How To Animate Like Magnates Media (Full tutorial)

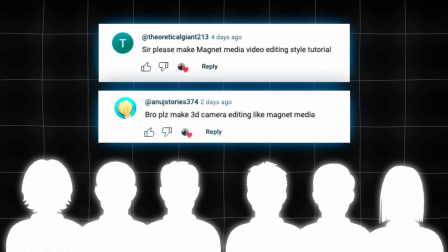0s
Multiple people have asked me to make a tutorial on how to edit like Magnates media, and in this video I will be doing exactly that.
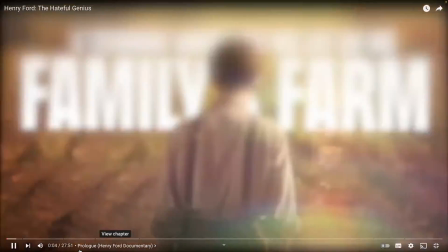9s A teenager abandons his life on his family's farm and heads to the city in search of work, only to get fired within...
Just a quick disclaimer, if you follow along with this tutorial, don't expect it to look exactly like his does. It's just going to be showing you how to animate like him. So his final video will look a lot cooler than mine. His assets will look a lot better than mine will, and I'm going to be linking all of the assets that I'm going to be using in the description below. Also, if there are any content creators watching, check out the top link in the description. My website may have something of interest to you.
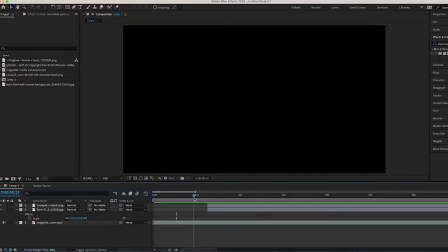40s
I've just imported all of my assets, and I've also put the picture of the boy and the picture of the barn background into the timeline.
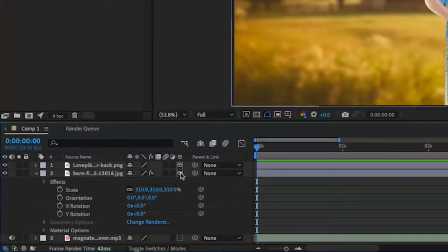47s
I'm going to make both of these layers 3D, and I'm going to parent link the picture of the boy to the background,
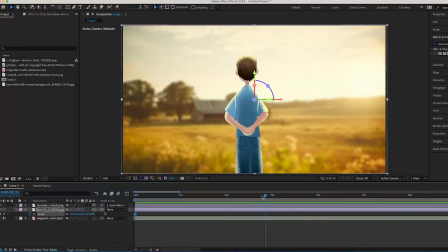53s
and I'm going to keyframe the scale, go forward a couple seconds, and increase the scale by, I don't know, around 100.
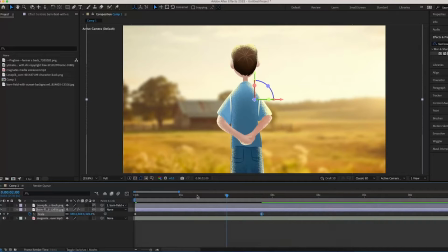61s
This is basically going to make everything scale in, like there's a physical camera moving towards the boy. I really like the effect. I'm going to highlight the two keyframes, press F9, and create this graph by moving the toggles over to the left.
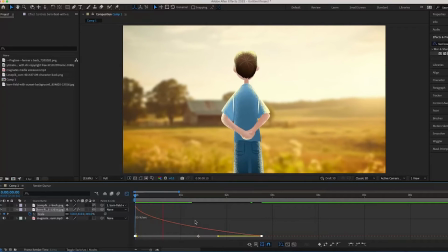75s
And so it starts off fast and then becomes slower as we go along.
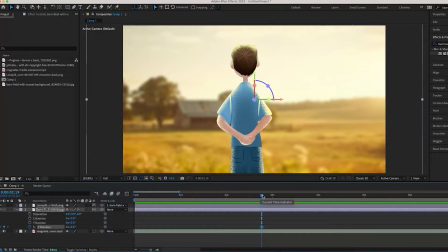80s
I'm going to press R, and I'm going to keyframe the Z rotation a couple seconds in, and at the start I'm going to keyframe it again. In the middle I'm going to make two keyframes, and I'm going to change these two middle keyframes to around plus 4 degrees.
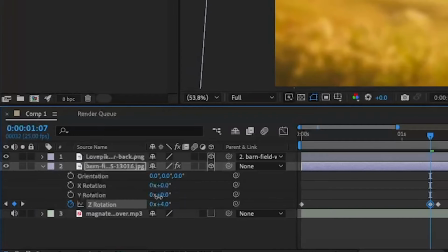95s
For both of them, and this is basically means it's going to start off at 0, go to 4 for a couple seconds,
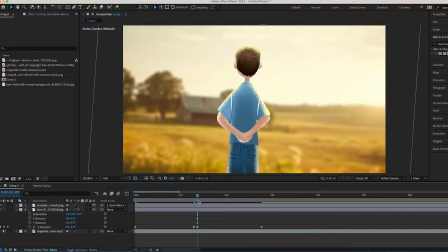101s
for a couple frames, and then go back to 0, and it's going to create this cool tilt effect that you have in the Magnates media video, like this. Obviously the keyframes aren't smooth, but that's what I'm going to do now.
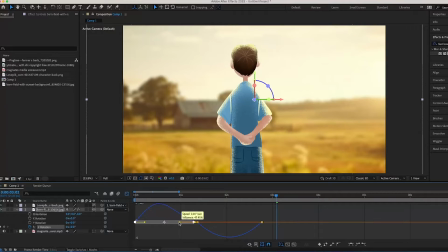111s
Highlight them, press F9, and I'm going to play around with the time remapping until I get roughly what I want. You feel free to follow what I'm doing on screen as well. Another thing I'm going to do is I'm going to move the far left toggle as far as it can go to the left,
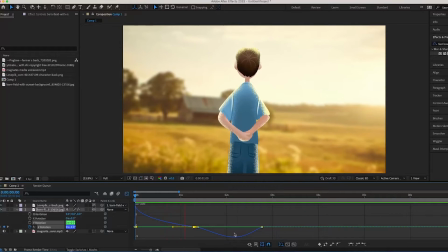127s
and this will make the middle bit of the graph as flat as possible so you don't notice the transition between the two movements.
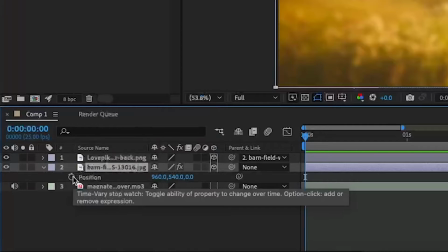134s
I'm going to press Alt click on the position, and I'm going to type in wiggle
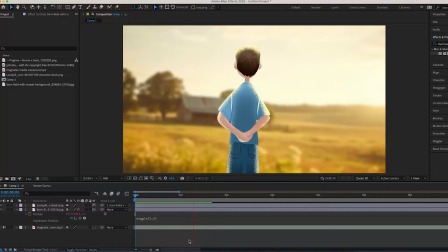141s
2, 3, and this is going to make this camera wiggle around slightly and make the movement look a bit more natural as well.
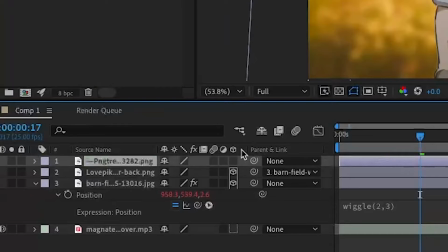147s
I like the effect. I'm also going to import my second person, make the layer 3D, and pick whip him to the background.
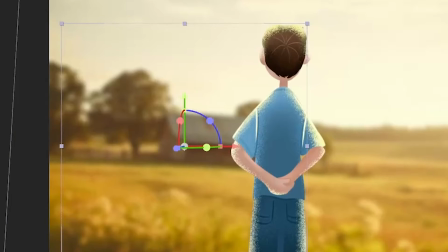155s
I'm then going to move him back slightly in the camera,
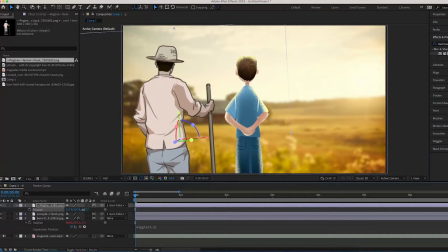160s
and I'm just going to position him to where I want him to be when the video starts.
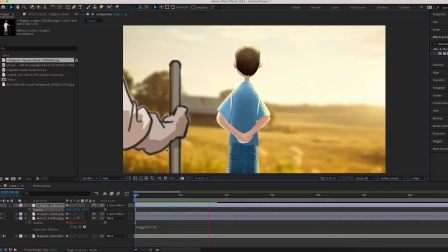166s
I'm then going to go forward slightly and just see how it looks.
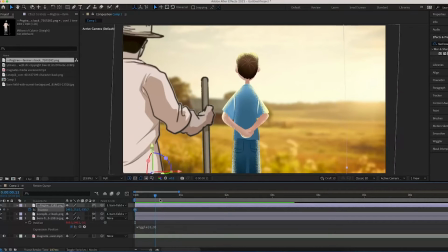170s
His arm's in the way and I don't really like that, so I'm going to keyframe the position, go forward when the camera stops moving,
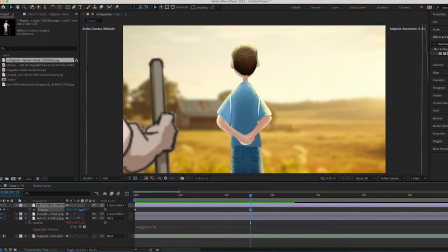176s
and move him even farther back, so and then when the camera stops moving he's fully out of frame,
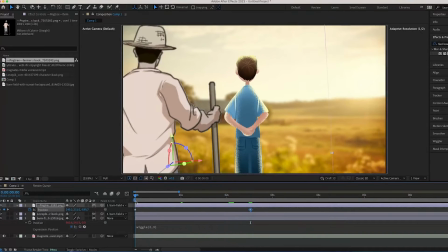181s
as you can see, like this. I like that. I like the fact that his arm's not in the way anymore.
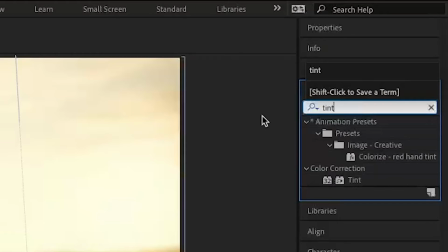190s
Then what I'm going to do is I'm going to search up in the effects panel tint, and I'm going to apply that onto the farmer.
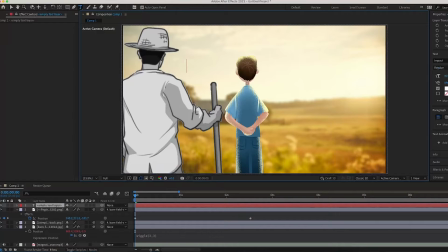195s
And then what I'm going to do is get out my text, and I'm going to type up a teenager abandons his life on his, like it did in the Magnates media video, and I'm going to just play around with the text until it's in the right position for me.
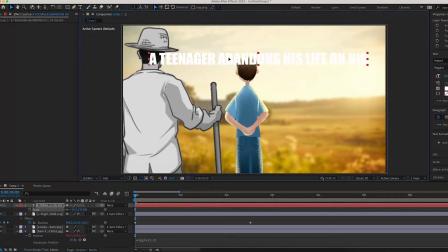213s
Just going to scale it up a bit, move it to the top,
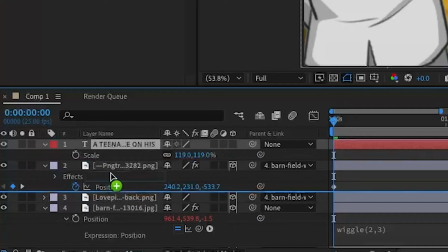216s
maybe scale it down a bit because it was a bit big, and then what I'm going to do is I'm going to position it behind the boy,
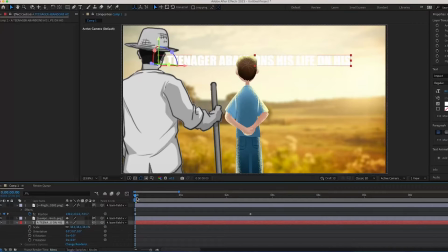224s
and I'm going to pick whip it to the background, and I'm going to make it 3D, and now it moves with the camera,
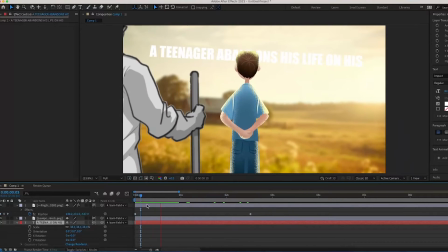230s
so it looks like it's actually, the camera is moving and it's not just scaling.
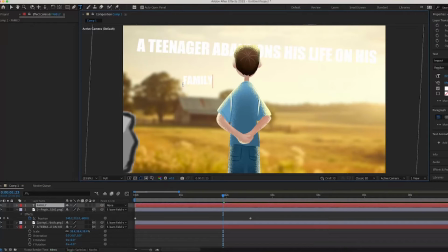234s
Then I'm going to make my second text layer, and I'm going to type up family's farm, but I'm going to scale it up a lot bigger. So I'm going to put it below the behind the character as well, and scale it up a lot as well.